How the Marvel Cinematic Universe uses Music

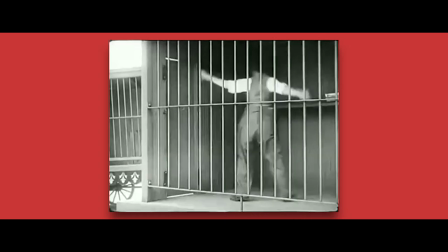(0:28)
Since the beginning of cinema, music has been a pivotal part of the production.
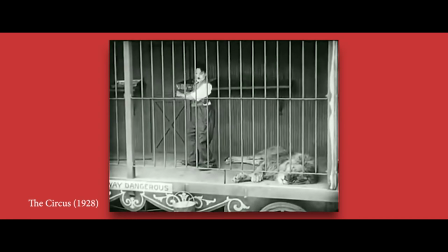(0:32)
From the first silent films to the first talkies to contemporary cinema, audio's relation to the visual has been integral to the movie's performance.
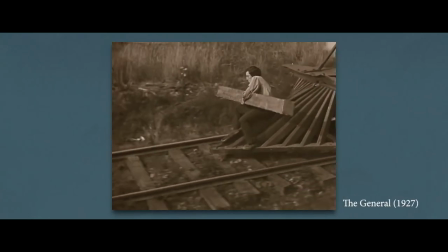(0:40)
During the silent era of cinema starting in the 1890s, a film's music was provided independently by each theatre.
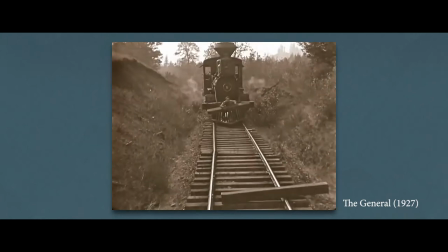(0:46)
As the films came with no audio,
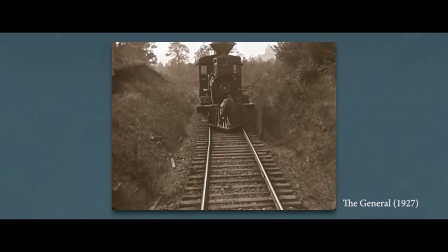(0:48)
the music was either played using a phonograph or performed live by an in-house musician improvising along to the film, or a band playing a classical piece.
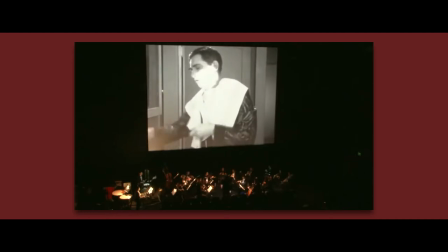(0:57)
In 1929, it became possible to synchronise music and sound to celluloid, quickly becoming an integral aspect of the storytelling process.
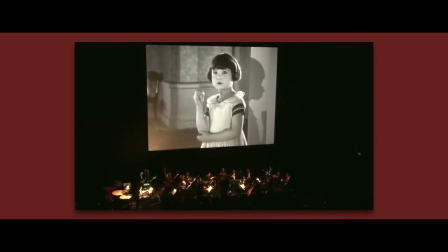(1:05)
Studios raced to composers to commission new material for their films.
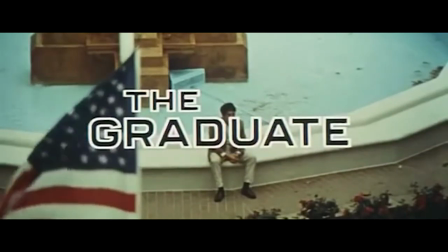(1:10)
Fast forward to 1967 and Mike Nichols' The Graduate, starring Dustin Hoffman.
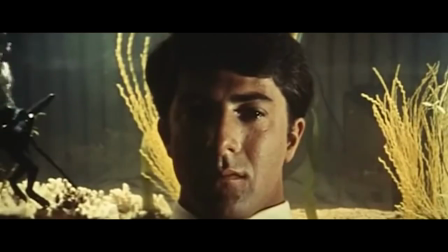(1:14)
The film's soundtrack was composed almost entirely of licensed songs from Simon and Garfunkel, including an original song from the duo Mrs. Robinson.
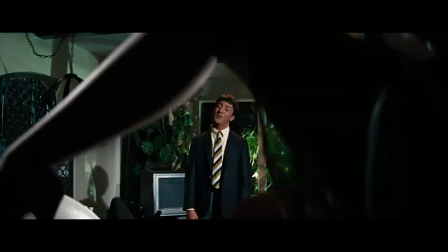(1:21)
The song became a number one hit, increasing the popularity of the film and so began Hollywood's strategy of acquiring popular music to score their films,
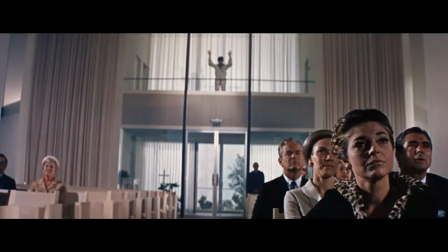(1:28)
as well as bringing potential for additional income through record sales.
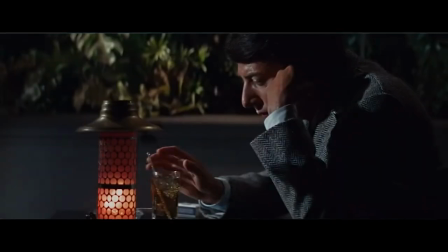(1:33)
Songs were now being used not only to affect the emotion of the scene, or just for music's sake,
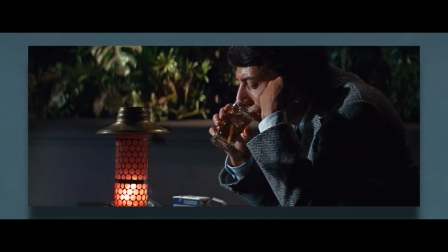(1:38)
but to utilise the popularity of the song, and the frequency of which an audience member will hear said song,
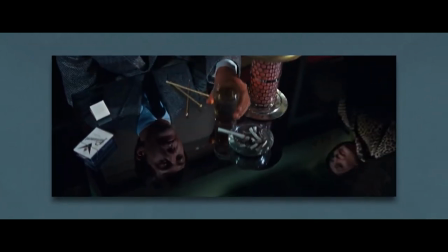(1:42)
to ingrain the memory of the movie within the viewer's brain.
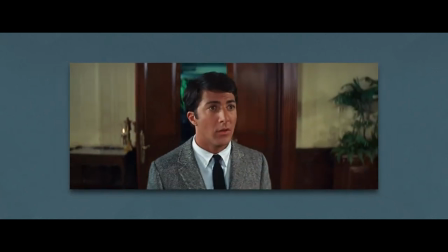(1:45)
In the new Hollywood era of the 1970s, film music began handing down the direction of more contemporary instruments with the introduction of computerised melodies,
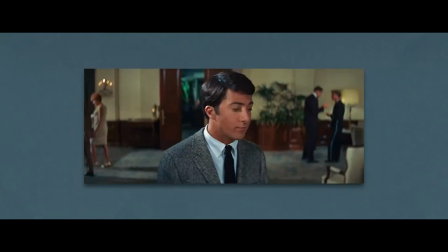(1:52)
with John Carpenter and his synthesiser at the forefront.
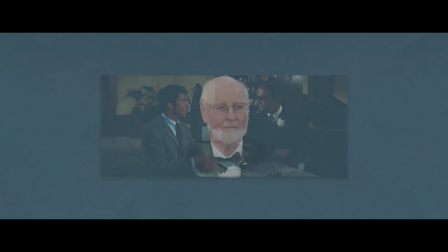(1:56)
However, John Williams was doing his best work on little known films like Jaws and Star Wars, keeping the classic score style of Hollywood's Golden Age alive.
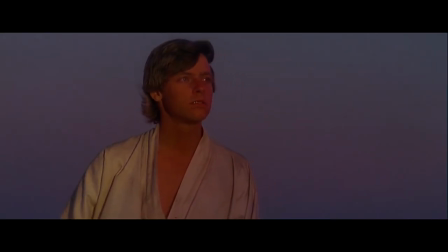(2:04)
Take this scene for instance. In this scene in 1977's Star Wars A New Hope, Williams uses score to inform character and story much like he does throughout the film.
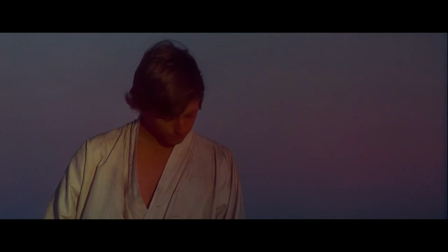(2:12)
The score creates a sense of hope and desire highlighting Luke's longing for a life away from Tatooine. There is no dialogue yet the viewer understands how Luke feels and it foreshadows the adventure that is to come. Elsewhere in the galaxy, the villainous empire is scored by this piece.
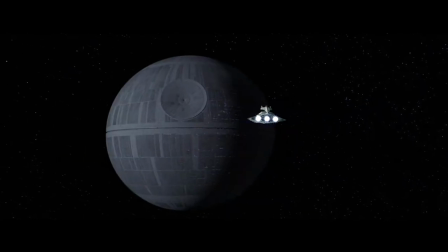(2:27)
The homophonic brass and drums create an atmosphere of authority and intimidation.
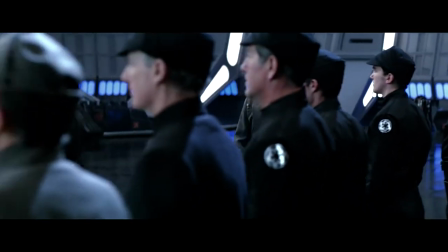(2:31)
The strange effect of this piece is reminiscent of real world military anthems, used to both enthuse the troops and scare the enemy.
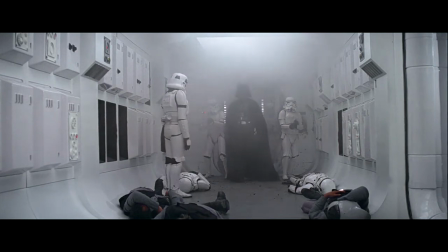(2:38)
The theme is also used for Darth Vader, representing how Anakin Skywalker has been stripped of his humanity and is truly one with the empire now.
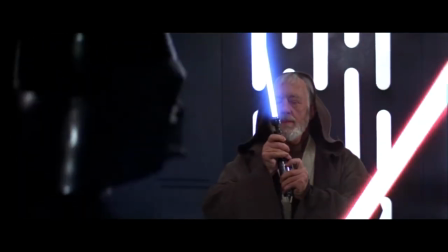(2:45)
Williams' iconic use of the score to represent certain characters or the theme of the film can be found in all his work, including…
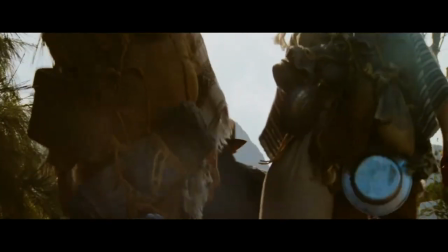Jump forward in time today and once again there's very little occurrence of iconic themes, unless of course they are apparent throughout a series such as Paris of the Caribbean or Mission Impossible.
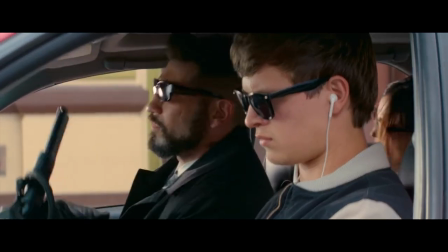(3:13)
More and more we are seeing studios resort to the methodology of The Graduate, and incorporating soundtrack instead of originally composed scores.
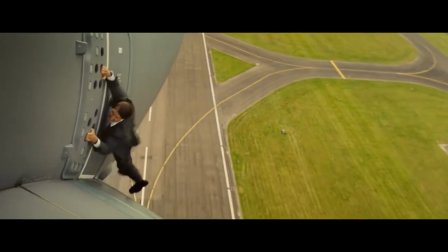(3:20)
Perhaps the days of classic scores informing characters such as Williams did with Star Wars will just disappear.
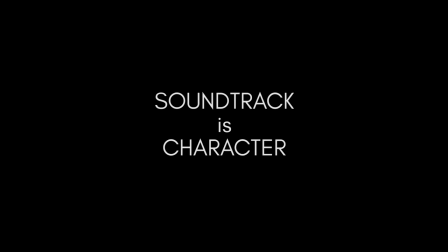(3:28)
Today I want to discuss the concept that soundtrack is character, and who better to look at than the powerygon of modern geek culture than Marvel Cinematic Universe. In 2008, Marvel Studios and Paramount Pictures produced Iron Man, the first film in the MCU,
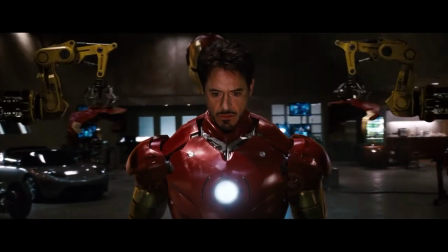(3:46)
the Marvel Cinematic Universe, and this song ACDC's Back in Black was the first piece of music audiences heard.
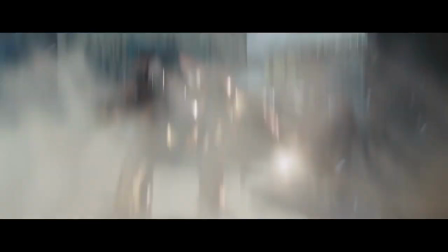(3:51)
Along with composers Ram and Jawadi's original score, Jon Favreau decided to make Robert Downey Jr.'s Tony Stark a heavy metal fan and throughout the film used heavy metal music.
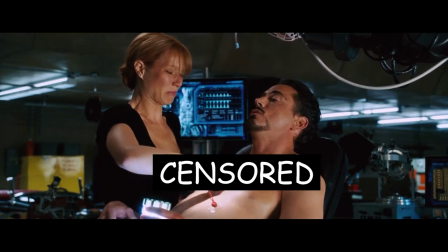(4:00)
The heavy metal helps inform Tony's character with the origin of the music genre and its associated
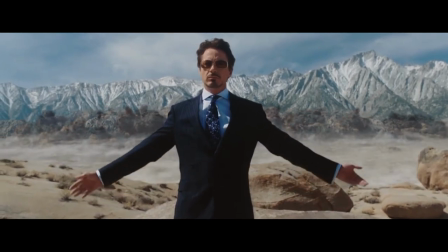(4:05)
reputation of rebellion against society and contemporary music norms reflecting Tony's rebellious nature,
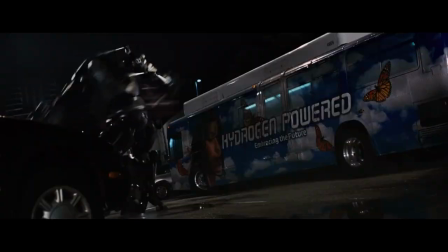(4:10)
as well as underscoring the high energy and excitement of the film. It's also a pun.
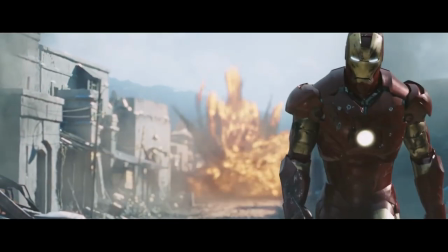(4:15)
I'm surprised there was no Iron Maiden or Steel Panther or Steely Dan.
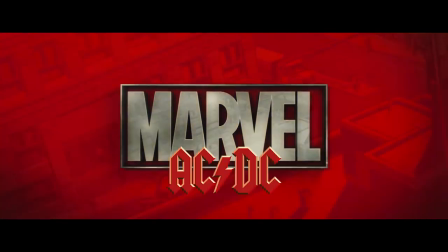(4:22)
The popularity that the soundtrack gained made way for Marvel and ACDC to sign a deal to produce a compilation album for Iron Man 2,
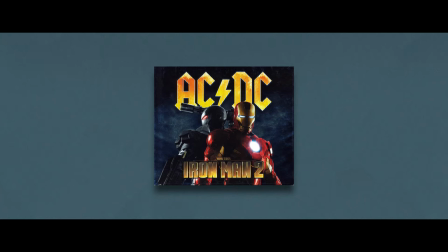(4:29)
which made its way to number one album in the UK charts, which really highlights its popularity.